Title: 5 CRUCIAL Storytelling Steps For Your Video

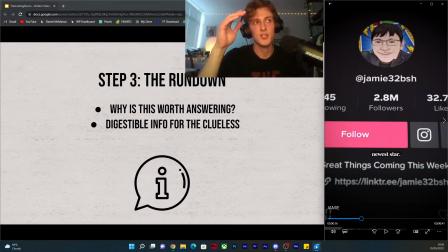16:33 It's just a rising animation of the following, but it's, you know, it's just a great way of showing that his social media presence is erupting. So always try and,
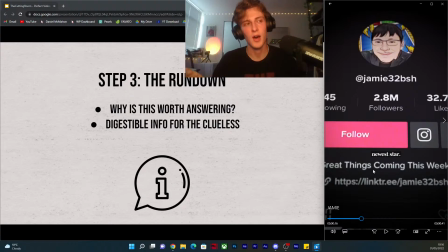16:46 I'm only 16 seconds in, and I've only said a few lines, but everything you include visually has to complement what you're saying. So on top of
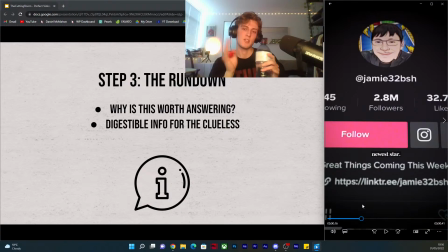16:57 that, using in this stage when I'm giving just this broad rundown of things, it's good to use the rule of 3s. So I've given the audience 3 pieces of information here.
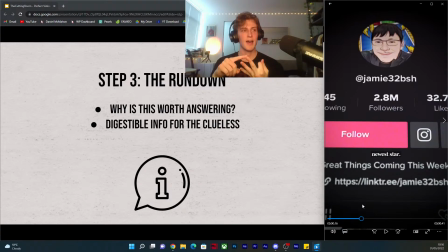17:13 He's from Canada, he likes Indigenous dancing, and the most important part that we care about is that he's TikTok's newest star. And that leads into, it's like a funnel. That's the most important part at the very end, and it leads into star.
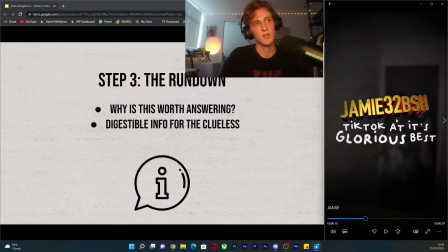17:31 The title screen, TikTok at its glorious best. So what this does great is it's worth including a title screen, but only if you know how to use it to pose another question. You know, this could have been Jamie32BSH, who is Jamie? You know, and I've kind of almost answered that already.
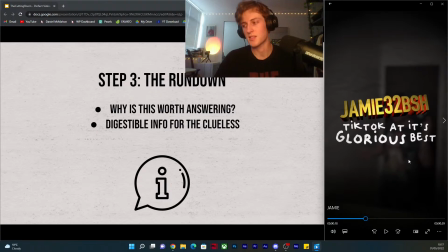17:50 I'm going to go in a little bit more depth later on, but TikTok at its glorious best. This is me posing another question, whether it's phrased with a question mark or not. We're now triggering some more curiosity,
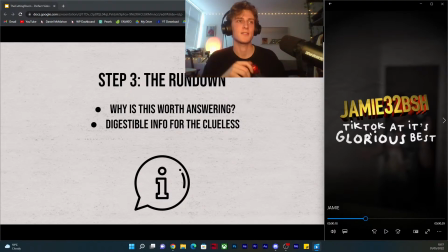18:04 you know, about whether or not this app has any impact, or why TikTok is the only app that Jamie could blow up on, for example. So there's more questions to answer. And another important stage, things to consider in step 3 is
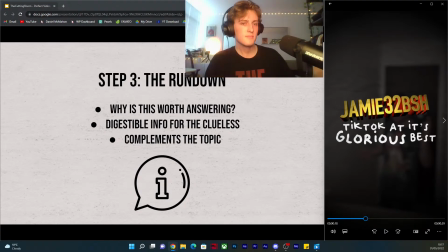18:22 it's important to present this information in conjunction with the topic that you're talking about. So that doesn't really make sense. For example, Jamie, he skyrocketed to fame.
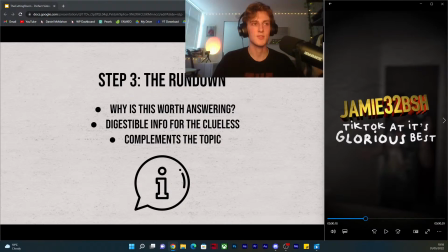18:36 He blew up overnight, essentially. So I wanted this description to match that tone, you know, to reflect this eruption.
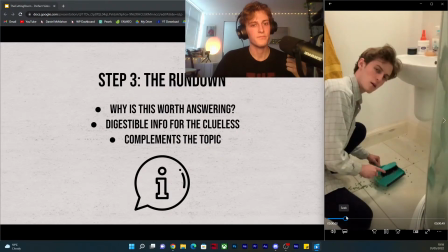18:44 And it's fast.
No, but seriously, who is this guy?
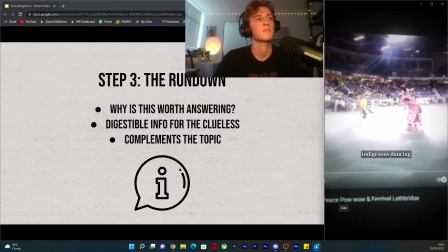18:50 This is Jamie, a Canadian, a fan of Indigenous dancing and TikTok's newest star.
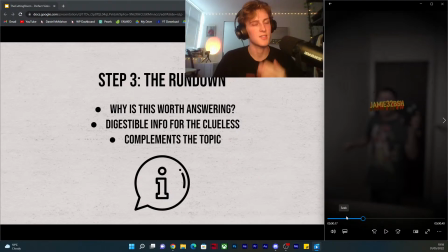18:56 So right, it's not like super insanely fast, but it's quick, it's succinct, and I want it to instill some sort of emotion of awe. It's awe-inspiring. With the music helps with that, using classical orchestral music, you know, iconic tracks.
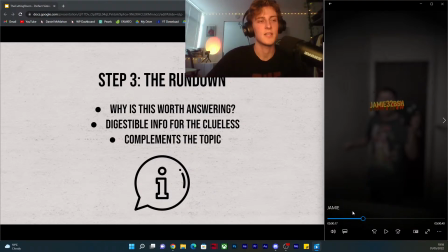19:13 That's usually my go-to because it's familiar, but it also feels awe-inspiring. That's what I'm going for.
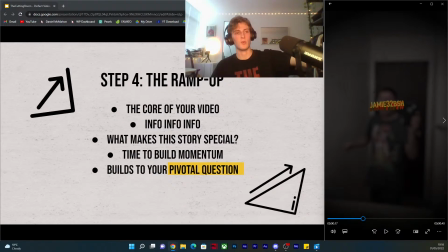19:20 Which leads us into, so step 4 is super important because it's the main chunk of your video. It's where you'll have most of your main talking points.
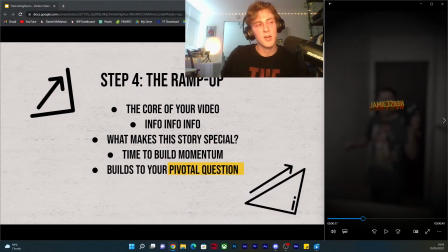19:33 So dependent on your story, sometimes this is where you need to give lots of information, lots of context, some backstory, some overarching, you know, I want to hear the birth story of the celebrity you're talking about or something.
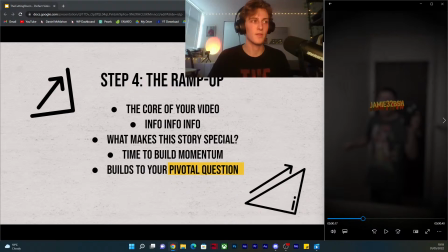19:49 Or it's when you sometimes start delving into a specific moment or event. So if you're talking about Jeff Bezos investing all his money into immortality.
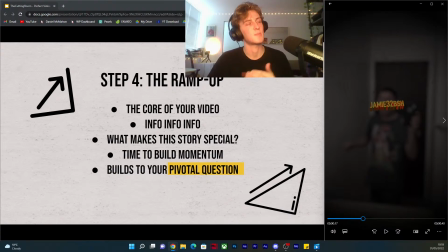20:00 Now's the point where I want to hear specifically about the science that's allowing him to do that. If you're talking about camera lenses, now step 4 is the time where I want to see inside one. I want to see inside a camera lens. So here, I'll play it now. My step 4. Yeah, let's just watch it. I'll put the volume up.
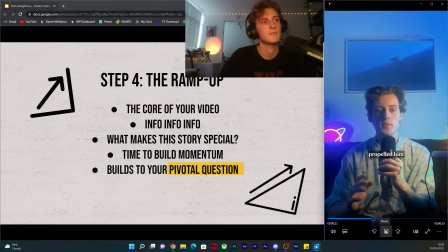20:21 200 million views later, Jamie's simple bathroom dance has propelled him to the upper echelons of internet fame.
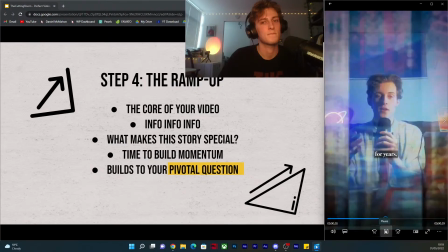20:27 But why? I'll get to it. Based in Lethbridge, Jamie has been posting for years, including a series of lengthy YouTube vlogs.
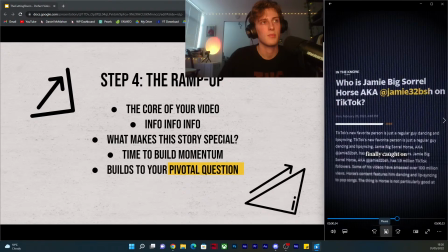20:34 But his spotlight didn't arrive until this year, when the world finally caught on to Jamie's charm.
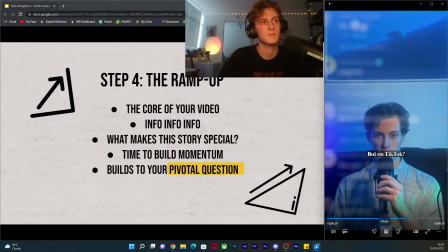20:39 To be Twitter's main character of the day is a bad thing, but on TikTok, life-changing.
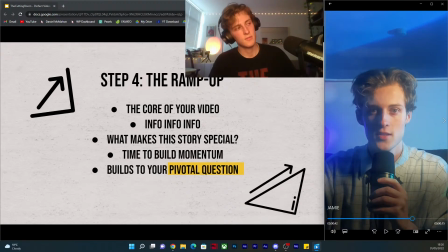20:46 Right, so here,
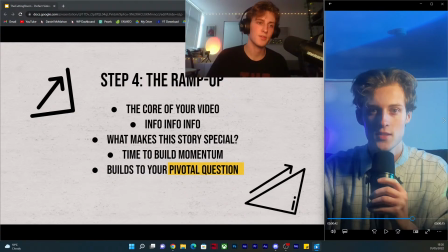20:48 I give the specifics on Jamie, the success that he's found, the views, the numbers, as well as where he's from, his backstory. And I give the information that most people don't have, that he's actually been doing this for years.
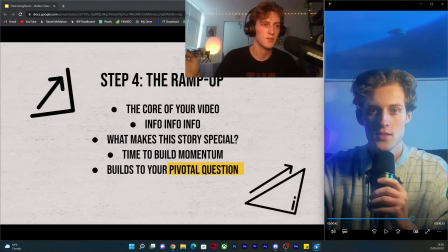21:01 He's been doing this for a long time. He's got quite a large catalogue of videos, and he's been bubbling away at it for a long time. So at this point, now is your time to prove why this story is special. Your viewer, they've given you their chance on you.
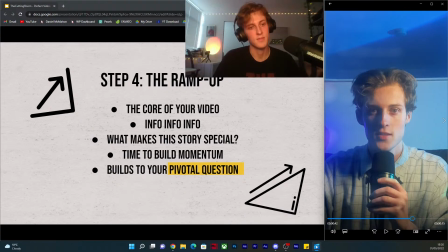21:18 You've got to prove them right for sticking around. They've given you their attention. You've got to prove them right. So at this point, throughout, but this point as well, the visuals are really, really important. They can be really simple. They can be just simple visual decisions.
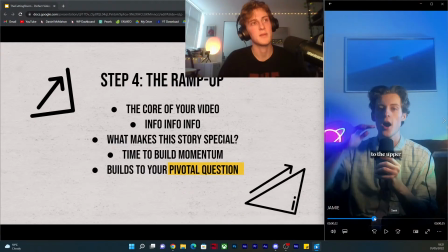21:33 I wanted to, at this point, express Jamie's worldwide attention, all the fans he had across the globe. And so I decided that I was just going to go onto his TikTok, start scrolling through the comments,
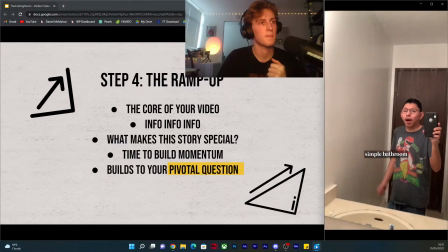21:48 screen record it, and I used that just...
His simple bathroom dance has propelled him to the upper echelons of internet fame.
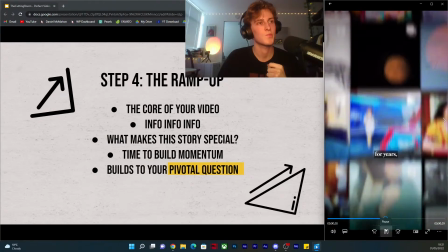21:55 But why? I'll get to it. Based in Lethbridge, Jamie has been posting for years, including a series of lengthy YouTube vlogs.
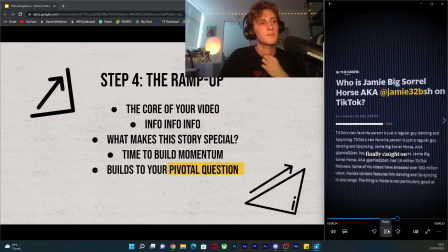22:02 But his spotlight didn't arrive until this year, when the world finally caught on to Jamie's charm.
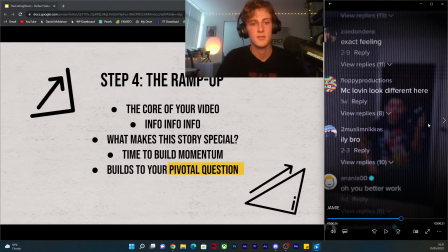22:07 So right, yeah, these comments, it's a simple decision. It just indicates his never-ending number of fans, this long stream of people who care about him.
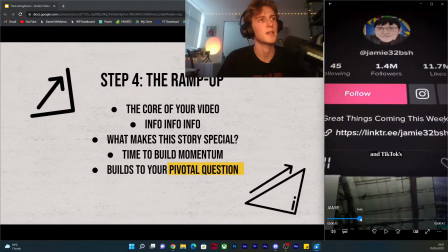22:18 I also thought that if I specifically showed, where is it?
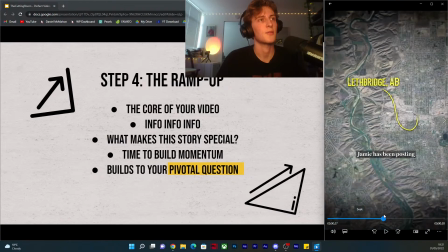22:24 This town in Lethbridge here. Jamie has been I wanted to show the map because, again, it's a visual indication that no, he's not. Jamie isn't this worldwide influencer based in LA in some content house or in New York City or in London.
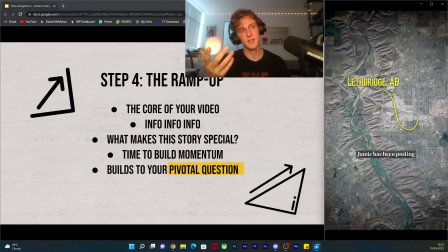22:42 He's just in a town in Canada, and I hadn't ever heard of this city before in my life. And again, it's reflecting that first question we had. Who is this man? Why has he found so much success? Where's he from? Can this be me?
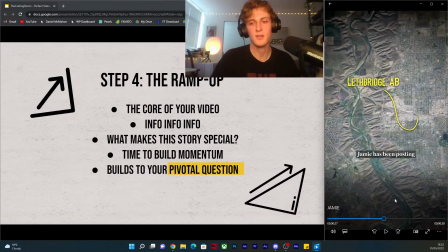23:00 Can this be me? I'm just from some random town in Alaska, some random, I'm from India. I'm from the Philippines. Can this happen to me as well? So I'm showing that you can.
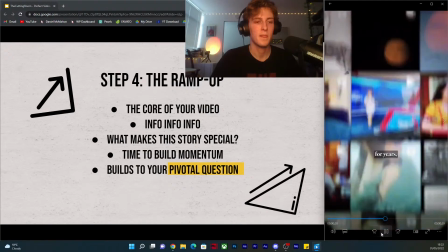23:11 Yeah. It's just some guy in Canada.
Jamie has been posting for years, including a series of lengthy...
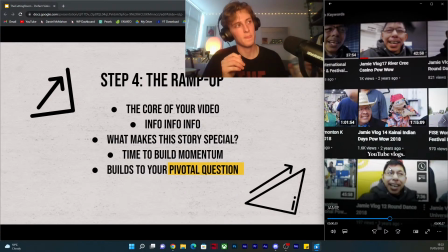23:18 Step 4, the ramp up. The clue is in the name. Right now, we are ramping up the intensity. We've had that intro. We've also been told what we're learning. But after a breather, after this title screen...
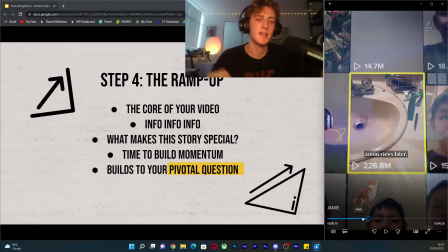23:37 200 million... it's hardly a breather. We're getting straight into it. But you need to build up. It's time to build that energy. And I mean, ramp up. You need to start from somewhere low down because... we're building to step 5, and
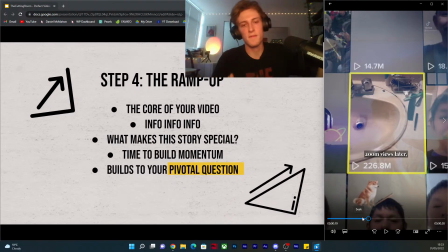23:53 that change from step 4 to step 5, it won't be effective unless we've actually risen from somewhere. So your music at this point, your sound effects, your visual effects, it should all be used in conjunction to raise the intensity.
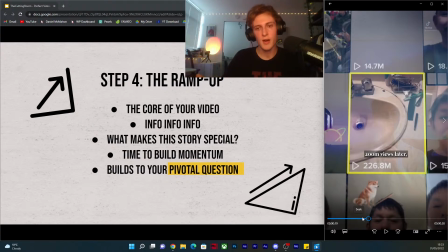24:07 At this point, when you've just come out of the rundown and you've given this broad information, you've got a few seconds to relax. You've got a few seconds to give your information, give some context.
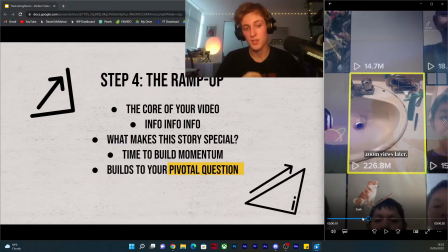24:20 You don't have to. There doesn't have to be an urgency to answer a question yet, because you've just posed it, and you've got some people interested. You've got the curiosity. You don't have to answer the question just yet. You want to hold on to that because people want to. You've got to make them earn it. You've got to make the viewer earn the answer to that question.
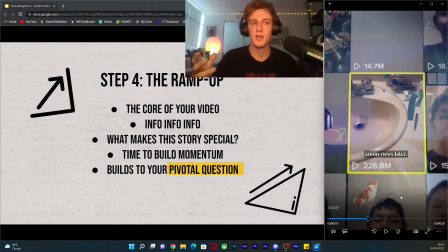24:40 But with that said, we both know that everyone's here for a reason. The question has to be answered, and I'm aware the audience know that.